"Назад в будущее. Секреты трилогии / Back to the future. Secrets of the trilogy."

Всем привет, я Кир Кэмерон. Я расскажу вам о секретах трилогии «Назад в будущее».
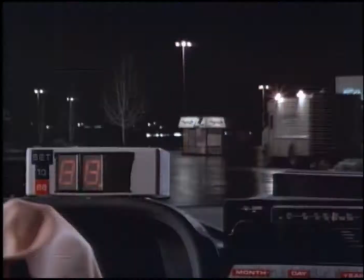(0:30)
В ближайшие полчаса мы познакомимся с историей создания замечательной кинотрилогии,
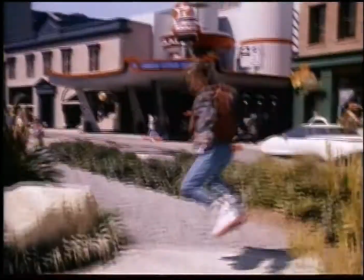(0:35)
в которой Марти Макфлай и Док Браун преодолели временной барьер, совершая путешествие длиной более чем в век.
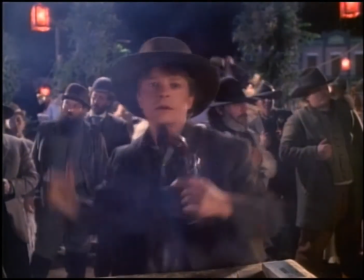Мы также ответим на некоторые горячие вопросы, поступившие от поклонников «Назад в будущее» со всего мира.
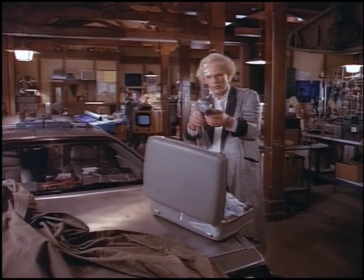(0:54)
Мы ответим на ваши письма о летающих досках, поезде-беглеце и о таинственных событиях. Секреты трилогии фильмов «Назад в будущее». Как видите, нам есть из чего выбирать. Эй, приятель, это ты, Кир Кэмерон? Да, сэр. Тебе только что прислали телеграмму. Мне? Именно так. Похоже, это первый вопрос. Пишет Грейди Купер из Сью-Сити, штат Айова. Дорогие создатели фильма, посмотрев «Назад в будущее 2 и 3, я вышел из кино, мечтая о летающей доске. В одном интервью режиссер сказал, что они настоящие. На другой день я обошел все магазины игрушек и спорттоваров, но не нашел ни одной. В чем же дело? Не хочется огорчать тебя, Грейди, но режиссер Роберт Замекис просто пошутил. Летающую доску еще не изобрели, но остается надежда. Но если летающих досок не существует, то как создателям фильма удалось сделать их такими правдоподобными? Что ж, это было непросто.
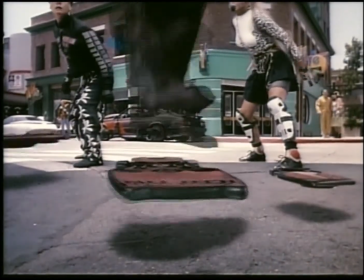(2:02) Ловите его!
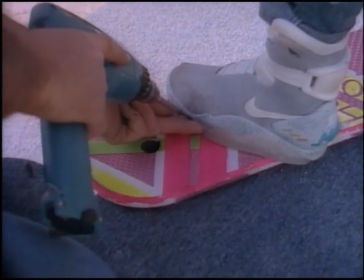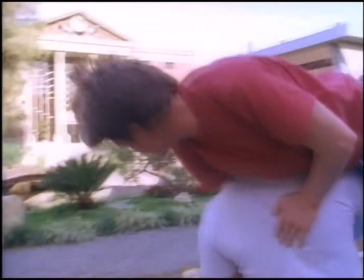(2:08)
Сочетая старые кинотрюки и современную технологию, создатели фильма с помощью нескольких бесстрашных личностей,
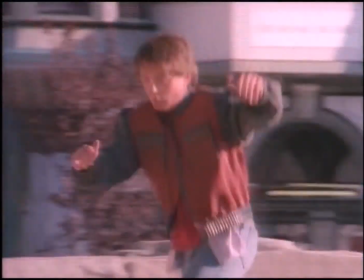(2:15)
эй, как дела, смело принялись за работу над летающими досками.
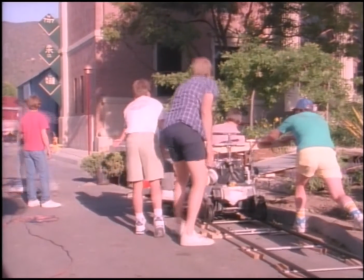(2:20)
Когда Майкл был показан только выше колен, эффект движения на летающей доске был достигнут с помощью обычного скейтборда.
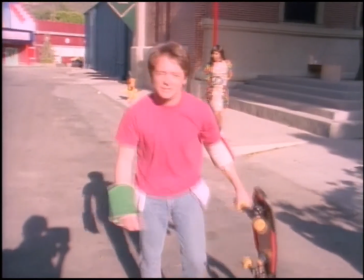(2:28) Черт, прошло 5 лет, я думал, что помню, как это делается.
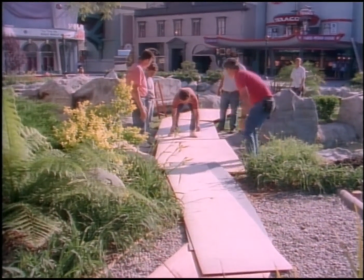(2:32)
Почти вся городская площадь была покрыта листами фанеры, чтобы казалось, что Майкл легко скользил над неровной поверхностью.
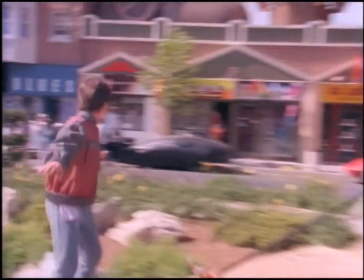(2:41)
Использовалась катящаяся платформа, придающая движениям Майкла и других актеров большую плавность.
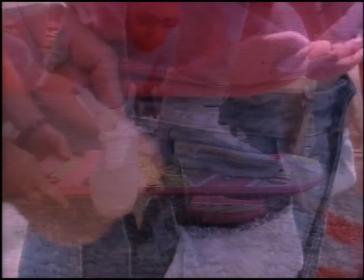(2:47)
У режиссера Роберта Замекиса было специальное устройство, сложная система ремней,
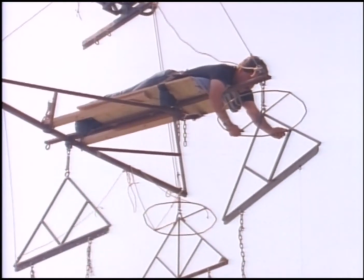(2:53)
поддерживаемая краном, которая позволяла актерам летать.
Ты будешь висеть здесь, а с помощью другого экрана мы подвесим твой телефон.
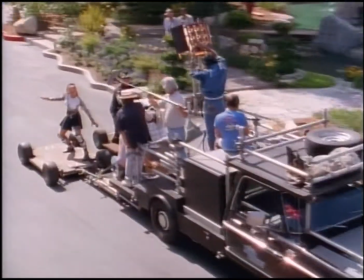(3:01) Точно.
Также был необходим творческий подход к установке камер. Все это для того, чтобы создать иллюзию полета. Мы соединили в фильме различные способы создания спецэффектов. Это были высокие технологии и простые технологии.
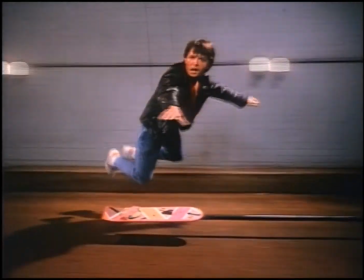(3:20)
Мы использовали физические и оптические эффекты. Роберт Земекис, режиссер. Для создания летающих досок применялись все известные типы спецэффектов.
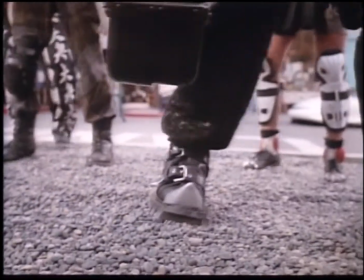(3:36)
Режиссер.
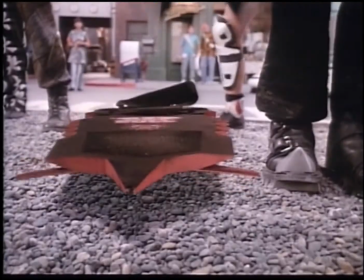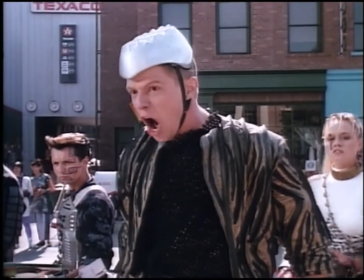(3:42) По местам.
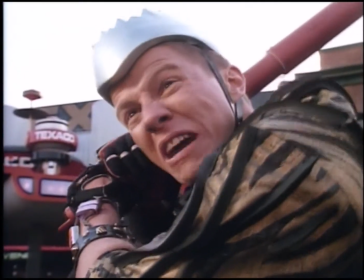(3:47) Приготовьте биту.
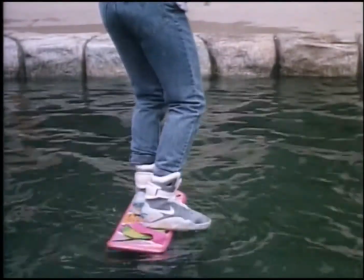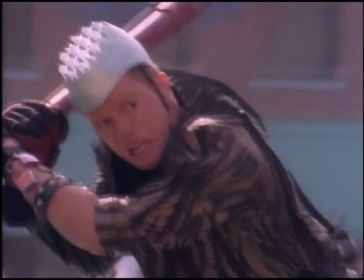А вот письмо от мистера Джоуи Фармера, который пишет: «Дорогие создатели фильма, я продаю автомобили в крупном городе и его пригородах. Должен признаться, что смотрю фильм «Назад в будущее» лишь за тем, чтобы увидеть Делориан, машину времени. В этой тачке есть все. Если вы расскажете подробнее о характеристиках этой супермашины, я буду очень признателен». Что ж, мистер Фармер, Делориан подвергся множеством изменений во всех трех фильмах «Назад в будущее».